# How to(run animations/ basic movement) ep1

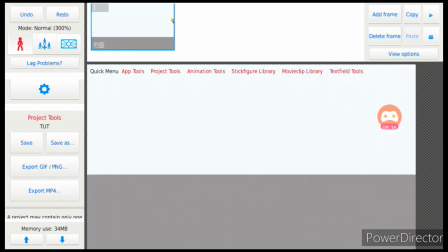[4:04]
If you don't know what footing is, it's where you have the I'll take a screenshot and show you and put it up.
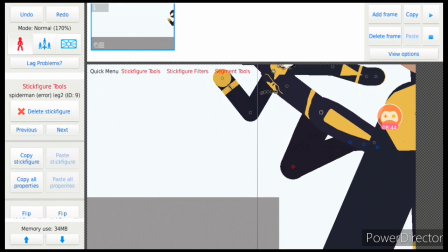[4:10]
It should be up now, but whatever. So let's say your character, Goku, whoever you're using, is running.
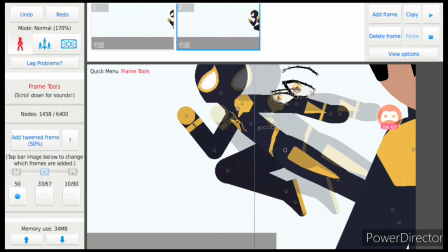[4:19]
Now, what you want to do is, this is where it kind of, the movement kind of does take easing,
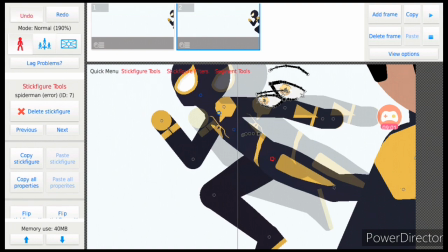[4:28]
but I'm bad at explaining it, but yeah, it kind of takes easing, but then it kind of doesn't.
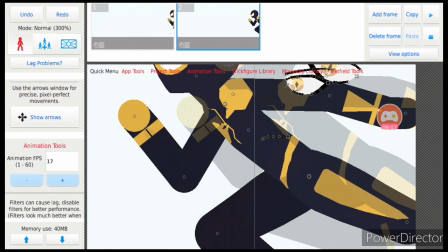[4:37]
But yeah, what you're going to want to do
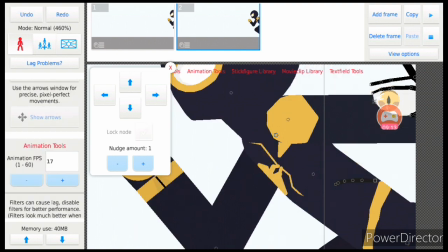[4:41]
is make it like the run that you, if you're practicing movement,
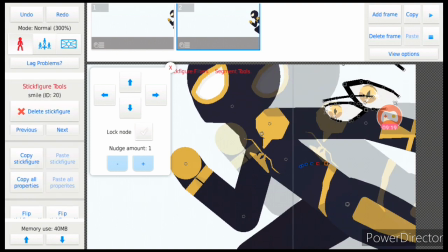[4:47]
try practice the movement with the run first and then go into this, because like this is all but the footing and all that shit,
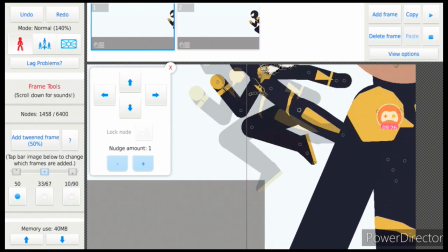[4:53]
so you got to get all that down. But wherever your foot lands, so wherever this foot lands, this foot, the next foot has to push off.
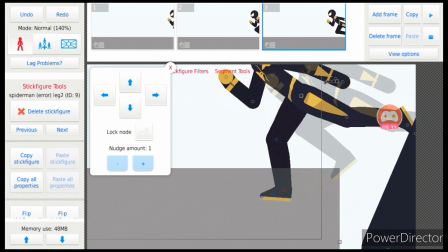[5:02]
That's where that foot pushes off the ground. So this foot landed here.
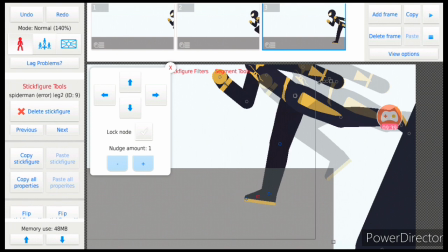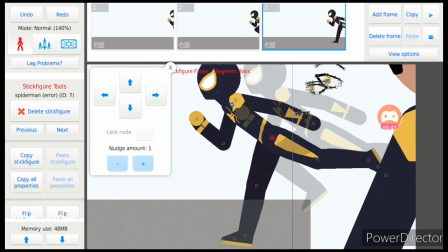[5:13]
This foot landed here, so
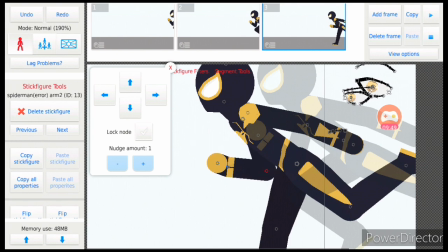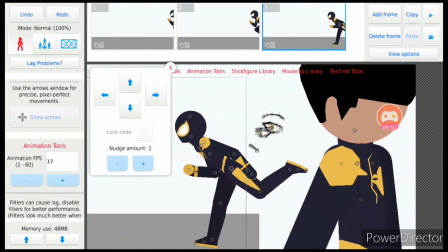[5:24]
this foot landed right here, so you would put there, right there, see?
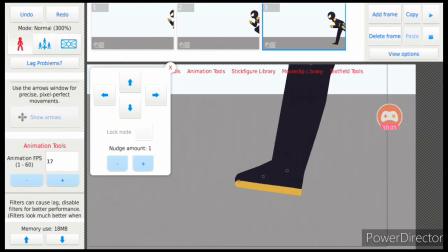[5:31]
That's where the foot landed.
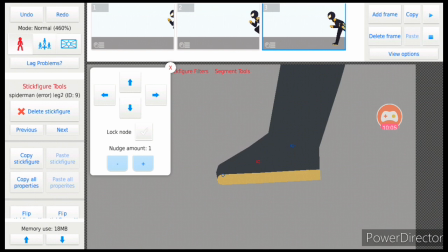[5:33]
To be honest, if you want it to be better, I'd say put the foot straight, because making it bent or curved would like mess up your flow.
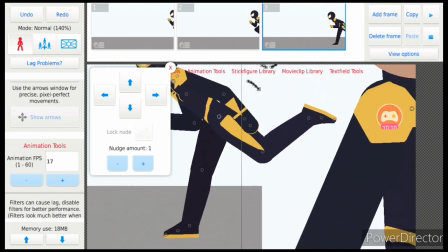[5:40]
But yeah, put it straight.
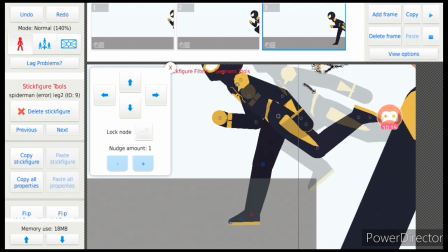[5:42]
And now what you want to do is you kind of want to, I mean, if you are kind of not that good at the moment, I don't even know if this will work. I've never done it myself. But lock the node.
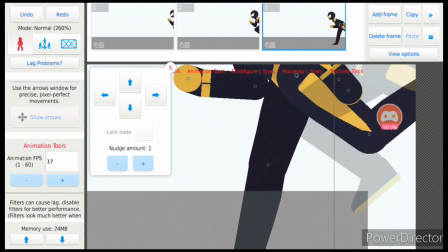[5:56]
Oh, nah, it don't work. Never mind. Don't lock the node. But yeah, just move it forward.
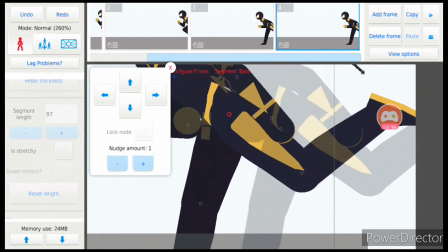[6:04]
Oh, wait, hold up. I forgot to add the frame. Move it forward. Try to keep the footing in the same place.
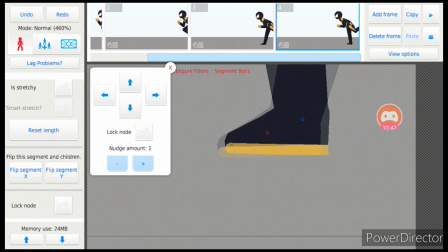[6:10]
That's why you show in front, so you can kind of see where the foot goes. Fuck you, sir.
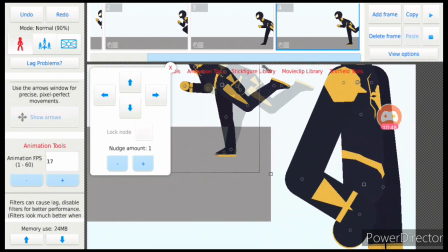[6:17]
Anyway, you can kind of see. Oh yeah, I know why I said.
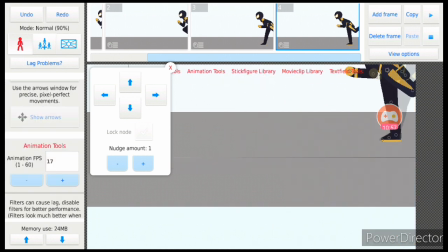[6:26]
Anyway, whatever you have in the frame, I should just lock it,
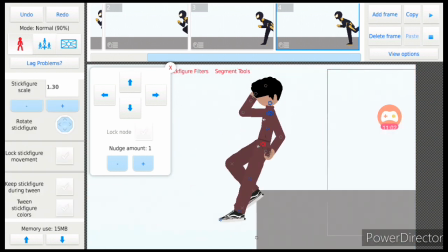[6:30]
because you're gonna look real dumb like I did when I first started animating, thinking, oh wait, why is everything moving?
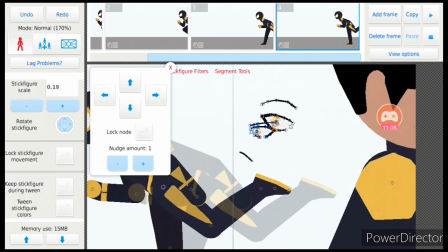[6:36]
Like, I only wanted one thing to move. No, nigga, everything's gonna move because you're retarded. You mean lock everything?
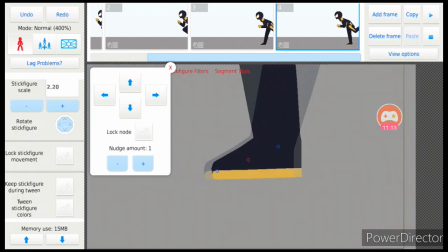[6:41]
But yeah. If you want to kind of get the footing down, I'm making sure it's on place,
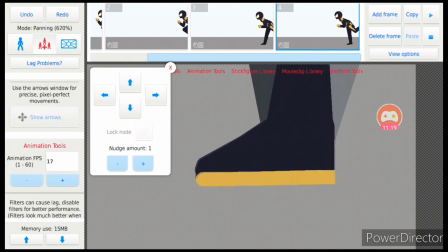[6:47]
I'd say use the panning tool, because then you can kind of get it in.
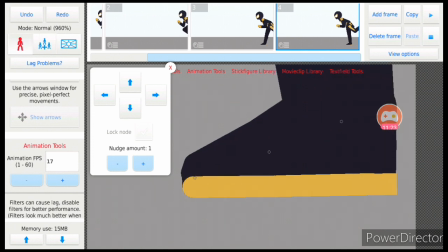[6:53]
If you're a perfectionist, I'd say you spend a good 5 minutes on this fucking part, but trying to get the footing right.
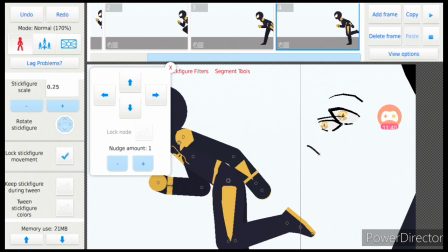[7:07]
And then you can see, the foot has to stay in the exact same place, or it's gonna look retarded.
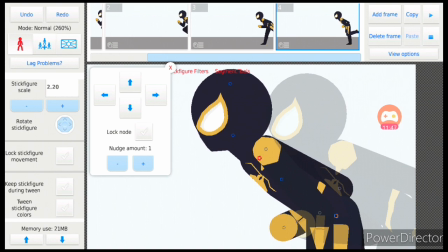[7:16]
It has to. If it doesn't stay in the same place, then you ain't it.
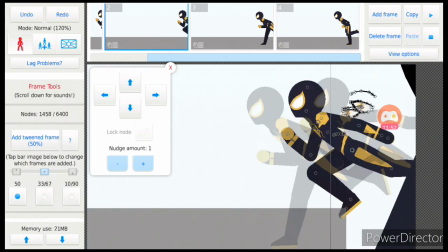[7:21]
Then the footing and the run is just gonna look slippery, and it's gonna be confusing.
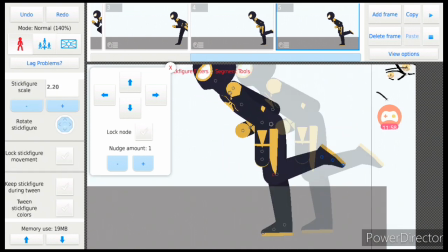[7:26]
So after he's done that, see how I use movable toes? Cause you know how it be out here.
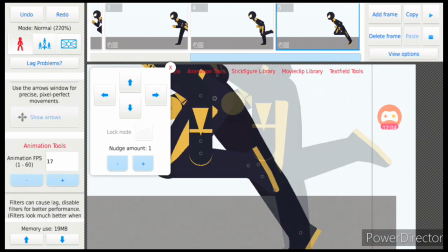[7:33]
Gotta get that detail, exclusive detail and shit. Detail. I'm retarded.
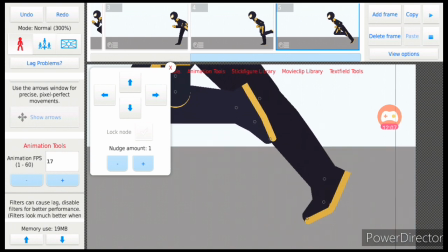[7:38]
Anyway, gotta get that.
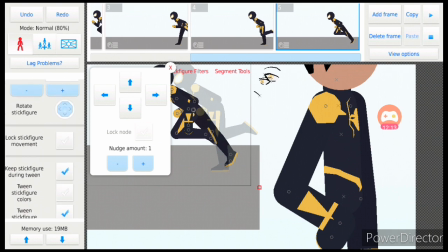[7:40]
I would say you can use this as a thing, but I wouldn't suggest it, to be honest.
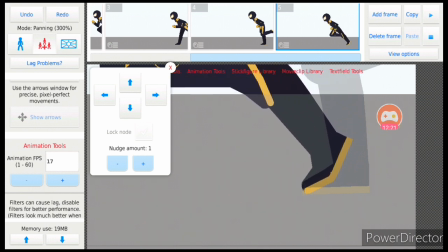[7:49]
This stick making, maybe will teach you in the future, because it's kind of difficult to get correct,
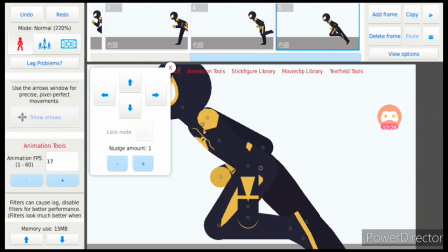[7:55]
but it's very difficult and very advanced to do actual good looking movable toes.
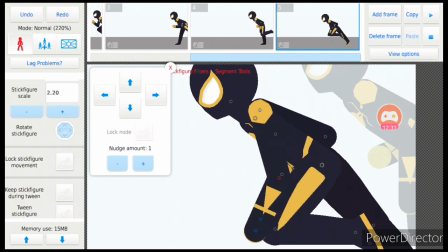[8:03]
But yeah, back to the tutorial.